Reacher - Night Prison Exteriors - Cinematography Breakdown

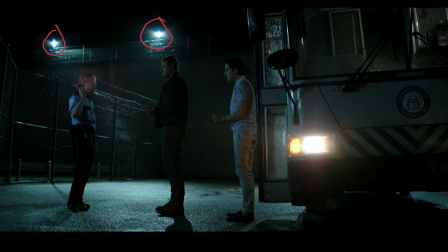12:09 It might be a different focal length thing, maybe within this lens set the different focal lengths have a different amount of this or maybe if you're stopping down
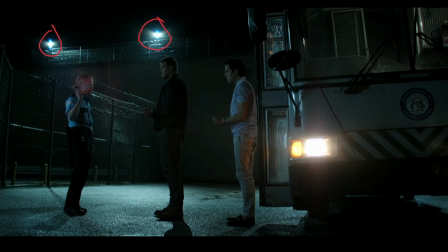12:16 a different amount it either comes or goes or depending where your focal point is can actually affect that kind of thing so if you're focused close you might find that the lens characteristics the fringing any chromatic aberrations become more obvious in the background and maybe they've
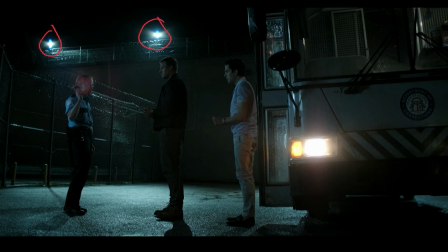12:31 got a green tone and maybe the out of focus areas in the foreground have a magenta tone so you do find that with lenses depending on where you focus depending on what t-stop you're at the coatings how wide the lenses all of that will affect it and i just find it interesting that that's in there there is a flare
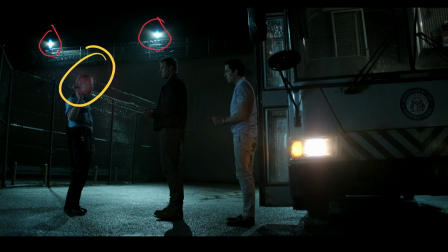12:48 that's happening around the head of our guard just here which has a red quality to it and you see that move as the camera moves actually which is super cool headlight playing pretty practical playing pretty hot that's definitely got a lot of power to it still
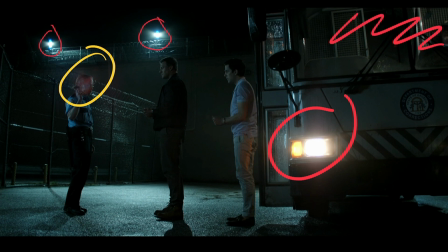13:05 getting push of something assume that your stereo tube is still in there and everything just here now we said there had been a wet down on the set just here maybe they didn't go for it maybe it was actually just what the weather gave them that day but the bus also has rain on it so it makes sense it's cool you would want that and it makes it all look really good when the windows have that on you can really see the light catching on it and if I was really wanting to get this you'd have to go to at the expense of doing a wet down, wetting down the bus, making sure that all looked right. So could be that it just happened and they went with it.
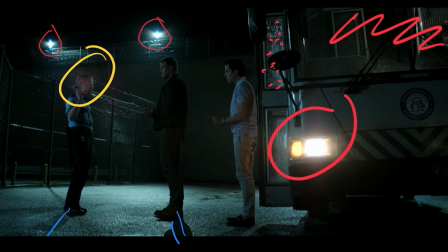13:42 But either way, looks super cool. Shadows all pointing off this way. We've got a couple of doubling shadows happening. So I think Jack is getting everything from that light up there and it's pretty pronounced.
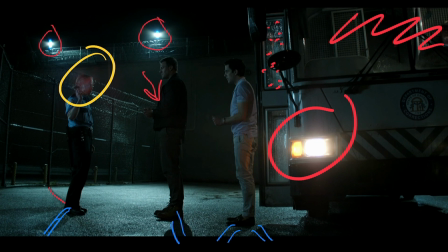13:57 Definitely pushing across like that. And we have on these fences as well. but down here we get a little bit of doubling of the shadows because he's catching bits of other light probably from the light that's up here somewhere also yeah and calling into the wet
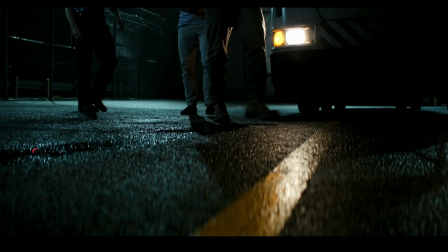14:13 down again everything here you're getting all the glistening on the road everything from the headlights just there playing looks nice fun mix of tonalities so different colors
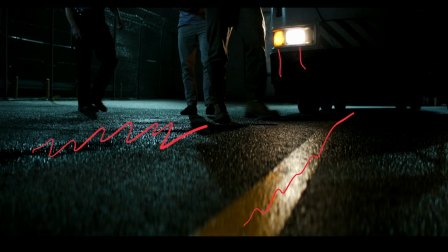14:25 for the different headlight and little indicator light just there and then everything off to siren in the back And that's the whole scene. When I look at this and I flick through all those different frames, I find it really interesting to think about how it was approached from a production standpoint. Obviously, you've got a big location here. You've got to make it work. You have a requirement to light a very large area, and that's a very, very large area. You have high walls. You've got to make sure that all of these different layers of stuff are paying their way and you're getting it on camera there's very little point in going to a location like this and not being able to see what's going on not being able to get a sense of the scale of it and I suppose in a prison the way that all of those different fences and barriers are working so we're shooting through a lot of those we're trying to get the sense that they're being closed in and they're coming into that location and to do that they're using all of those lights along the
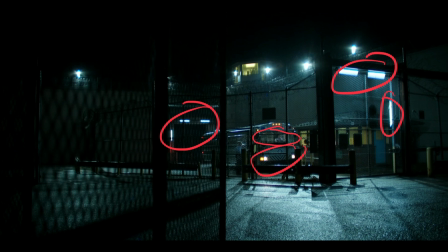15:24 top that I'm calling HMIs and then they've got all of these tubes dotted around just to help draw your eye to that area of the frame and make those frames within frames with the lights. The fact then that the guard towers and the little guardroom just there have the different yellowy tone helps
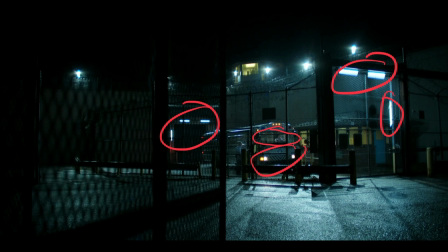15:44 to draw your eye in and also create layers of color as well as the layers of contrast that we've got.
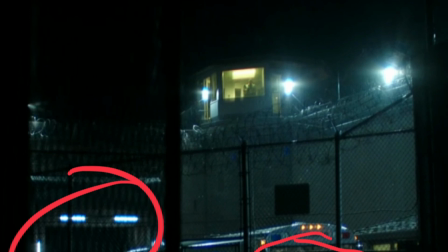15:50 Just zooming in at the top just there, that top light, you absolutely could have that in office.
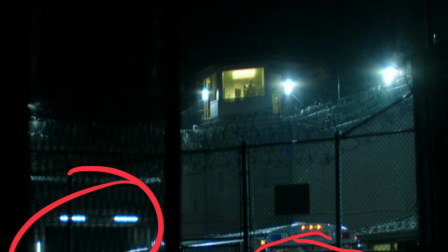15:56 totally possible and it is also possible that that's a light mat just stuck up on the ceiling
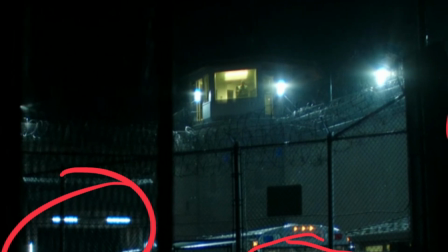16:03 but it's very square so I don't think they're just bouncing light up into the space but you can see what it's doing and you can see that without that you wouldn't get the sense of the
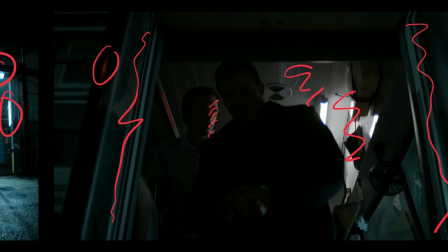16:11 guard standing in just there and every
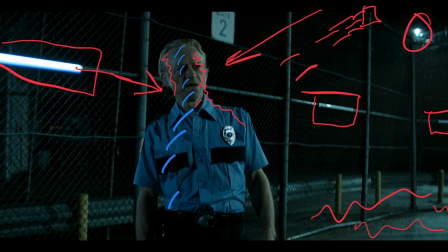16:15 time you're watching tv programs now if you see a tube light just have a look just have a bit of a close look see where it is how would these be powered why would you have lights along a thing like that it just it doesn't particularly make sense and from a staging point of view even on this wide just here just going back to it for a moment you can actually see that that
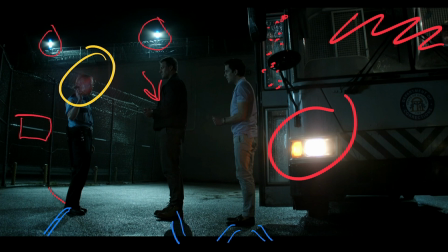16:38 is the far left far right hand side that we saw before and then you see them going off along here so they really did think about this and they set the whole area of fencing with these ready to go and then ultimately didn't use them.
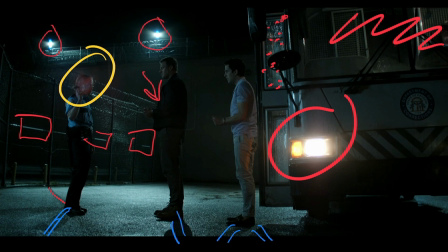16:54 I can see that in this shot it probably would have been distracting to have them at hip height. I don't think I would have necessarily wanted to do that. I'd be more keen to keep the light up the top and keep the headlight down here and then have the action player in between those two. You can sort of feel a ratio pulling you towards where they are. If there was another line of straight light going across cutting through I think it would just be distracting and then I think also
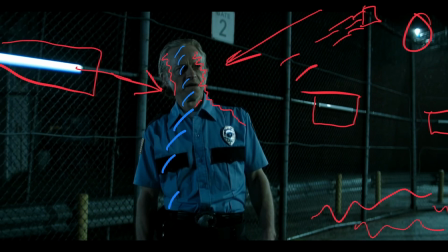17:19 on this shot for the same reasons we're drawn over to the left hand side he's getting most of his light from the right hand side I think if you had all of those lights in the background playing as bright as that one is it would feel a little bit off and it wouldn't perhaps give your character enough space to
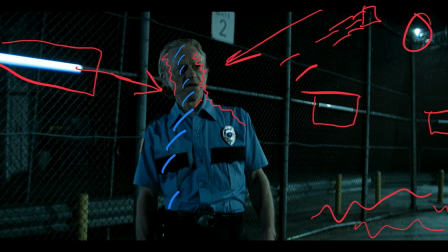17:35 breathe in the frame so this is all considerations and when we're looking at lighting with this kind of fixture it does become part of the set and you're thinking about it in terms of practical and in terms of how it's dressed in and why it would be in there and what it's doing when it is so really interesting to see all of that and as soon as i spotted one i just kind of went through and just tried to tick them all off so yeah uh it's a fun little drink along with game every time you see in a stereo tube or a quasar tube or any other kind of led fixture like that in shot you've got to take a drink or something and yeah, with the way TV programs go at the moment you'll probably end up completely wasted